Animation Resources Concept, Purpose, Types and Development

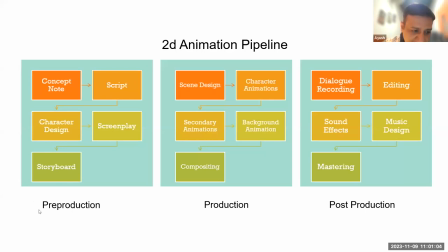42:59 तो उसके लिए एनिमेशन में प्री प्रोडक्शन की बहुत ज्यादा जरूरत होती है. प्री प्रोडक्शन में हम टिपिकली शुरू करते हैं कॉन्सेप्ट नोट से, जो कि इट कुड बी जस्ट हाफ अ पेज लॉन्ग, एक पेज या आधा पेज जितना लंबा हो सकता है, जिसके अंदर हम बेसिकली लिखना चाहते हैं कि हम क्या करना चाह रहे हैं,
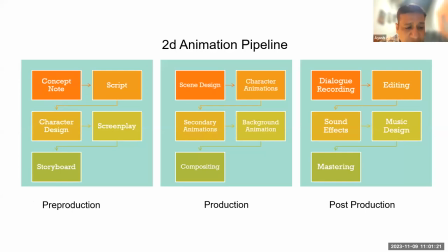43:16 किसके लिए करना चाह रहे हैं, क्यों करना चाह रहे हैं, इस किस्म की चीजें. उससे अगर ये फिक्शन बेस्ड है तो हम एक स्क्रिप्ट पर आते हैं. स्क्रिप्ट में हम बताना चाहते हैं कि
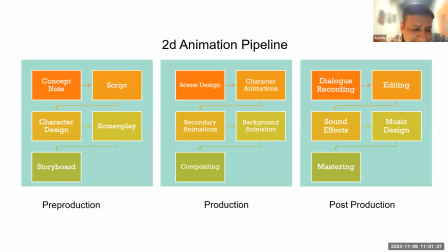43:31 जो कैरेक्टर्स हैं वो कैसे बात करेंगे, क्या बात करेंगे, कहानी कैसे आगे बढ़ेगी, तो उसको स्क्रिप्ट कहा जाता है. और ये मैं वही बता रहा हूँ, ये देवेंद्र जी पूछ रहे कि सर इनको बताते कैसे हैं, वही बताओ.
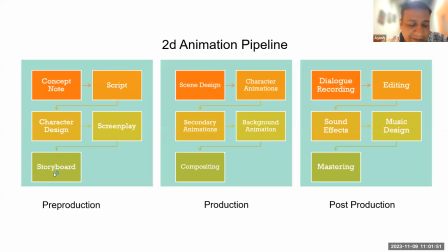43:45 देवेंद्र जी, एक बहुत अच्छा एक किताब है जिसका नाम है द पावर ऑफ नाउ, द पावर ऑफ नाउ. इसको खरीदिएगा, आपको समझ में आएगा कि अगर आप सोच रहे हैं कि बनाते कैसे हैं, फ्यूचर में बताया जाएगा, तो वो अभी है नाउ,
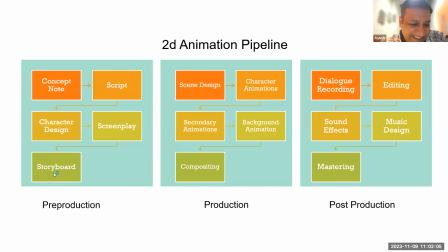44:01 तो आप उस पर ध्यान दीजिए, आपको बहुत जल्दी समझ में आ जाएगा कैसे बनाते हैं. तो हम कॉन्सेप्ट नोट की हमने बात की, देन हमने बात की कि स्क्रिप्ट की, कि स्क्रिप्ट कैसे, इन चीजों से हम स्क्रिप्ट पर आते हैं.
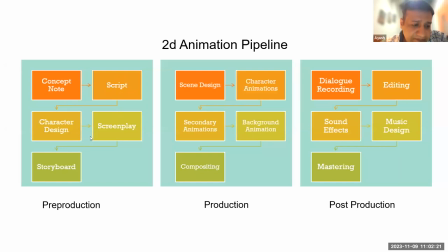44:16 स्क्रिप्ट से हम स्क्रिप्ट के जो कैरेक्टर्स हैं, स्क्रिप्ट के जो कैरेक्टर्स हैं उनके ऊपर आते हैं. वहां से स्क्रीन प्ले की हम अभी बात करेंगे, जिसके अंदर है कि स्क्रिप्ट प्लस कैमरा मूवमेंट्स,
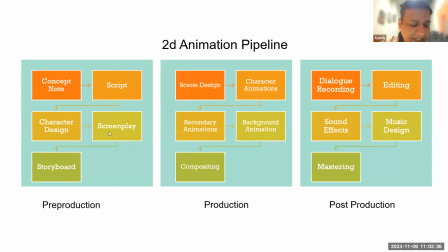44:30 जब वो उसमें स्क्रिप्ट में ऐड की जाती है, उसे स्क्रीन प्ले कहते हैं, और उससे स्टोरी बोर्ड पर आते हैं.
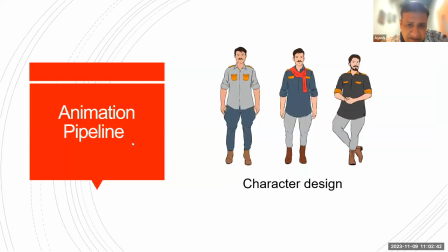44:37 तो आइए एक बार देखते हैं, एक कॉन्सेप्ट नोट की बात करते हैं. तो सबसे पहले हमने एक वीडियो देखा था, जो कि था एक कैरेक्टर था जिसका नाम था अश्व कुमार. तो अश्व कुमार एक बेसिकली कैरेक्टर है जो कि बनाया गया था
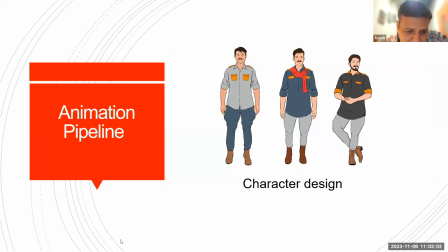44:57 कुछ ऐसी कम्युनिटीज के लिए जो घोड़ों के लिए काम करती हैं, घोड़ों के रखरखाव के लिए, और घोड़ों को अपने को पालती हैं, उन्हें कुछ मैसेजेस देने के लिए, उन्हें कुछ गुड प्रैक्टिसेस समझाने के लिए.
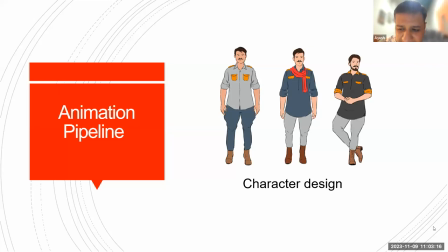45:10 तो उसमें ये रिक्वायरमेंट थी कि कोई ऐसा कैरेक्टर बनाया जाए जो उन तक ऐसी बातें बताए जिनसे कि वो अपने प्रैक्टिसेस को इम्प्रूव कर सके. अब वो लोग इस काम को, जो वो काम करते हैं, वो कई सालों से करते आ रहे हैं, कई जनरेशन से करते आ रहे हैं.
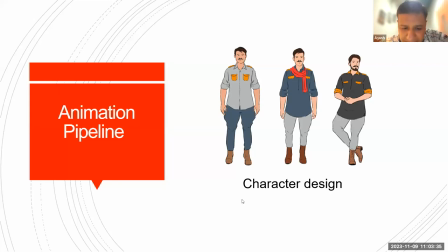45:29 तो उन्हें जब हमें बताना है कि सब आप बेटर कर सकते हैं, तो हम कैसे बताएंगे? तो इसलिए जरूरी है कि कैरेक्टर ऐसा हो जो उनको आइडेंटिफाई कर सके, जिससे वो आइडेंटिफाई कर सके, राइट?
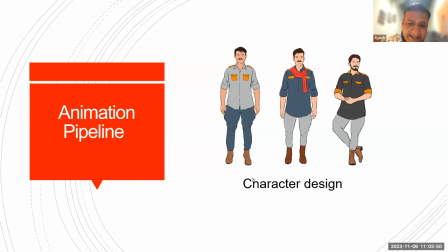45:45 सो दैट इज वेयर कैरेक्टर डिजाइन वाज इम्पोर्टेंट. सो डिफरेंट टाइप्स ऑफ कैरेक्टर्स वर मेड, उनको एक कुछ कम्युनिटी के लोगों को दिखाया गया,
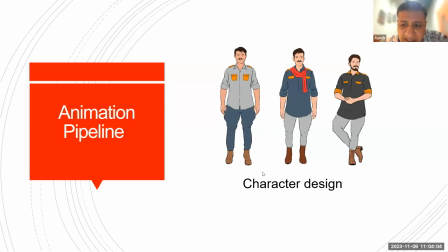45:58 उनसे उनके इनपुट्स लिए गए, और वो सब लेने के बाद में इन अलग अलग कैरेक्टर्स के अलग अलग एस्पेक्ट्स को समझ करके, उनको जोड़ करके, और कुछ चीजें उनमें से जो पॉजिटिव चीजें लगी, जो खराब चीजें लगी,
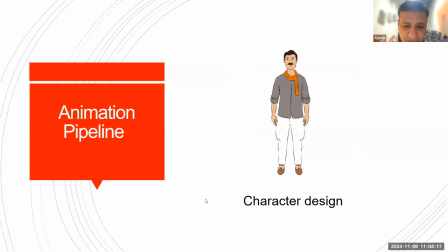46:11 उनको जोड़ जाड़ करके एक कैरेक्टर ऐसा बनाया गया जो कि हमें ऐसा लगा कि सभी लोग उससे आइडेंटिफाई कर सकेंगे और उससे सीख सकेंगे, राइट? वील कम बैक टू 2D एनिमेशन पाइपलाइन संजीव जी, बस तो अभी थोड़ा सा आगे बढ़ते हैं, टाइम थोड़ा सा कम है आज, वील बी कमिंग बैक टू इट, तो आप तब स्क्रीनशॉट रख लीजिएगा।
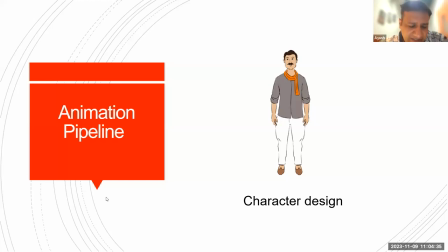46:30 एंड इन एनी केस पीपीटी जो है ये वाला, ये आप लोगों के साथ में ऑलरेडी शेयर हो जाएगा, ठीक है। तो सो हमने देखा कि कैरेक्टर कैसे डिजाइन होता है, ये कैरेक्टर डिजाइन का एक एग्जाम्पल हमने देखा। कैरेक्टर डिजाइन करने के बाद में हम बात करते हैं स्क्रिप्ट की, कि स्क्रिप्ट कैसे होती है, कैसे बनती है, ठीक है।
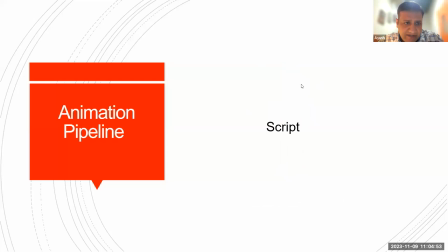46:48 तो ये देखिए मैं एक एक स्क्रिप्ट शेयर करता हूं,